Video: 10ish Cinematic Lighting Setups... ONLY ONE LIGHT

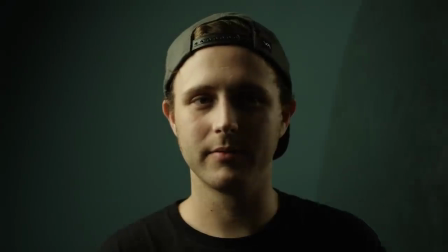722s
So that's what it does with a negative fill, but we can also take that shiny board, walk it back a little bit behind the subject,
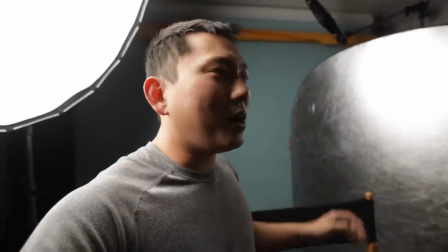730s
and we would walk it out a little bit further, but the space is just a little bit too small to do that.
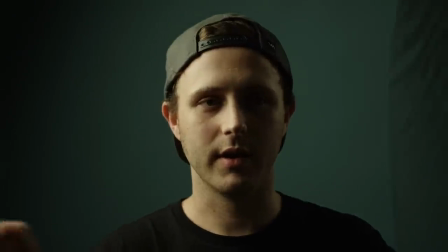734s
So that's why you can see the reflector, but you generally want that shiny reflector to be behind the subject, kind of coming in at an angle. What you're doing is you're creating layers on the face. We have our side light, then we have some shadow, then we have kind of an edge.
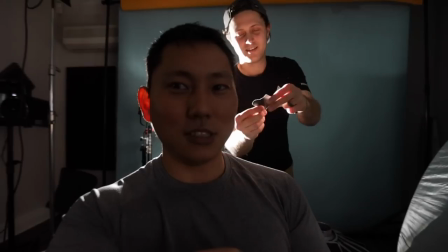748s
Whenever you're working with an intense backlight, you sometimes get this issue with this like glowing ear.
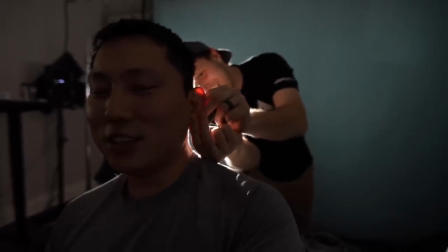753s
You basically need a tape cutting expert to perfectly cut out the shape of your ear.
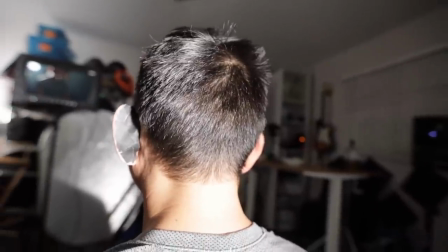760s
What we're using here is two inch photo black tape. No glowy ear! How perfect!
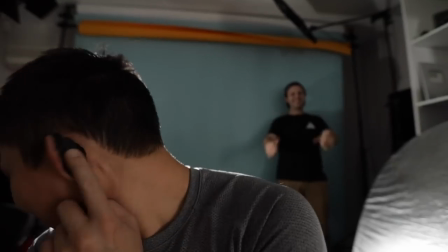765s
Especially if you have big Dumbo sized ears like me. Very useful. Hollywood secrets revealed.
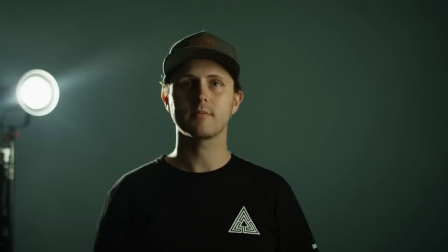772s
All right, so what we're setting up now is typically referred to as a three-quarter backlight setup.
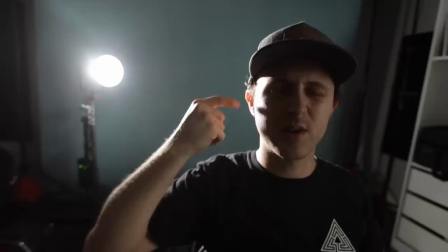778s
And this is pushing to give me this crisp edge along my body here.
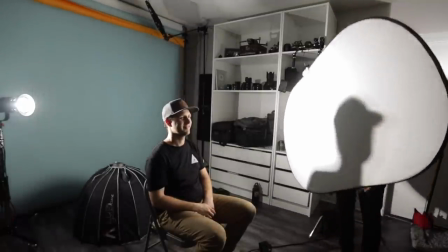782s
We're gonna set up a bounce on this side to return some of that light.
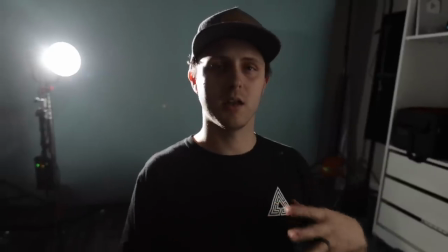786s
The first time I heard about this was from a photographer who utilized this kind of lighting setup outside where instead of an aperture 120D,
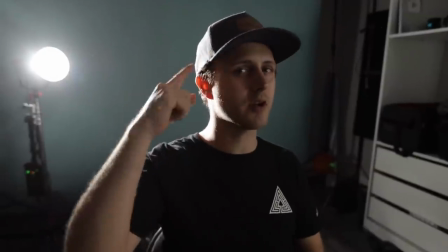795s
he was using the sun. Maybe around golden hour, that sort of thing. instead of this white crisp edge that you see on me now, it was a nice golden yellow.
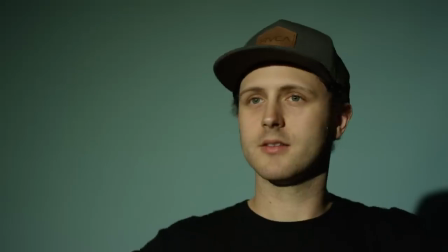804s
Now we are blasting Eric's face with a really harsh light. Now he is blind.
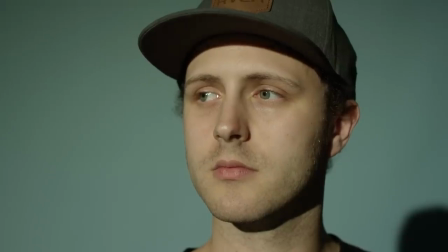810s
He is no longer gonna be able to work as a gal. One of the benefits of a really harsh light is that you can shape it and sculpt it into a shape,
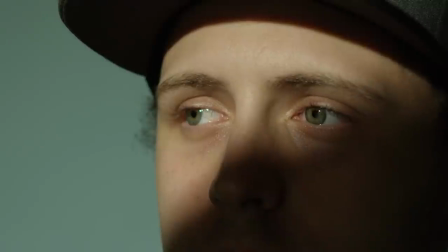818s
or let's say you're trying to go for an artistic look where you're trying to just cut or slash part of the light.
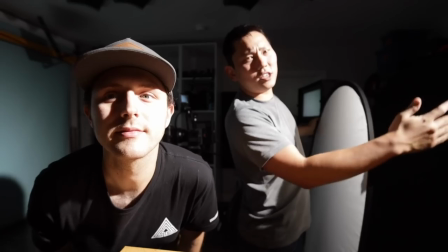823s
It's very easy to do when you have a Fresnel opposed to a soft light. We can also just take a harsh light and you know that middle piece in our 5-in-1 floppy?
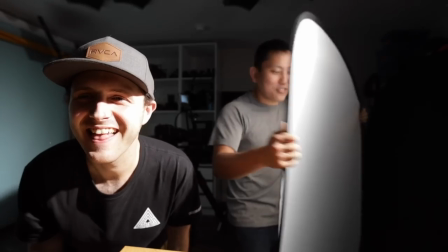832s
It's not a floppy. This should be called a floppy. Look how floppy it is. This is way floppier than an actual floppy.
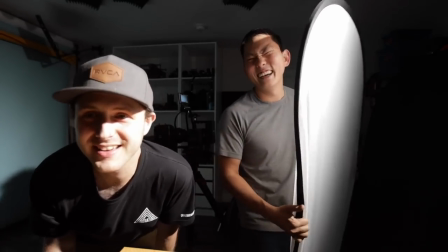838s
This should be called a floppy. For those of you who don't know what a floppy is, you can go look it up and you can see why I'm always laughing throughout this video.
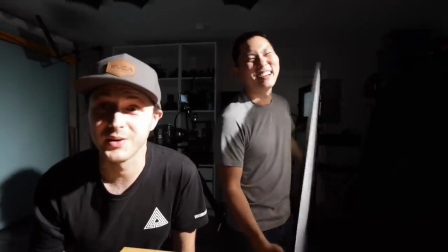846s
How he refers to it as a floppy.
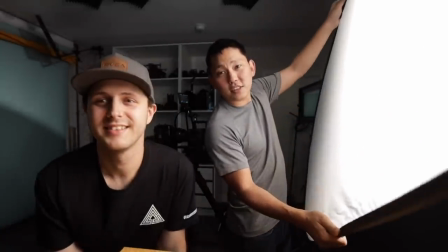849s
But the middle piece in our 5-in-1 reflector, you just throw that in front of the talent and all of a sudden our harsh light is nice and soft.
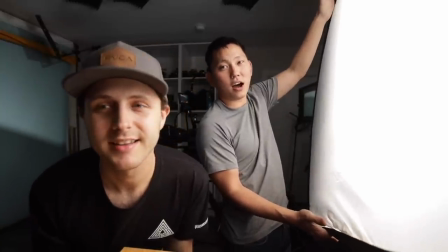856s
Look how beautiful we look. Oh my God, we look gorgeous. We're hot as . We should go to the club tonight.
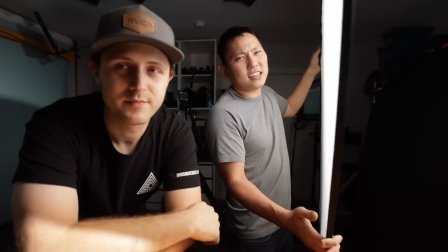862s
And on the contrary, if you have a light that's already soft out of the box,
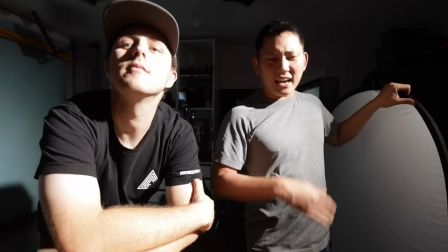866s
then it's pretty tricky to get that into a nice, harsh, sharp light and shaping it and all that. All right, so I think that's pretty much a wrap. Thanks to Eric for coming out. We've worked on a bunch of projects here in LA together. We go pretty way back. If you want to hit up Eric for anything or have any questions, shoot him a DM on Instagram. I had a great time. I hope you learned a lot. And you know, I love to talk lighting and lighting techniques. I look forward to collaborating, communicating with you guys. Anyways, thank you guys for watching all the way to the end. I know lighting's not like the most popular topic on YouTube, even though it should be. It's one of the most important parts of making an image look cinematic. And even if you don't set up lights, the fundamentals are still the same. So when you go out and look at a naturally lit environment like this, you look around and you say, okay, that's where the sources of lights are. Think of the sun as a super harsh light, like a Fresnel. And if there's a big white wall somewhere and the sun's bashing it, then just think of that as like a big soft source. Also, I gotta apologize. A lot of that sound was kind of messed up. I don't know if you guys heard it. It's like click, click, click. And the thing is I got this microphone and I put it on top of the camera and I didn't realize I didn't tighten it down on the hot shoe enough. So if it's kind of loose on the camera and I move around the camera, you hear. Is that super annoying? So after I recorded all that, I was like crap, I gotta tighten it down. Anyways, let's read some comments from the last video. Top comment was from 1806 Stone House. Dude, I love your channel. You can talk about toilet paper and headless in. Well, thank you. I am actually starting a second channel all dedicated to toilet paper, and my first video is gonna be reviewing the Charmin Ultra Soft. And I highly recommend the jumbo rolls. Those rolls last you so much longer, and you don't have to switch it out all the time. You don't have to deal with looking at that empty, just like brown roll thing on the inside, just barely with any tissue on it. No, you put on a jumbo roll, It'll last you a pretty long time.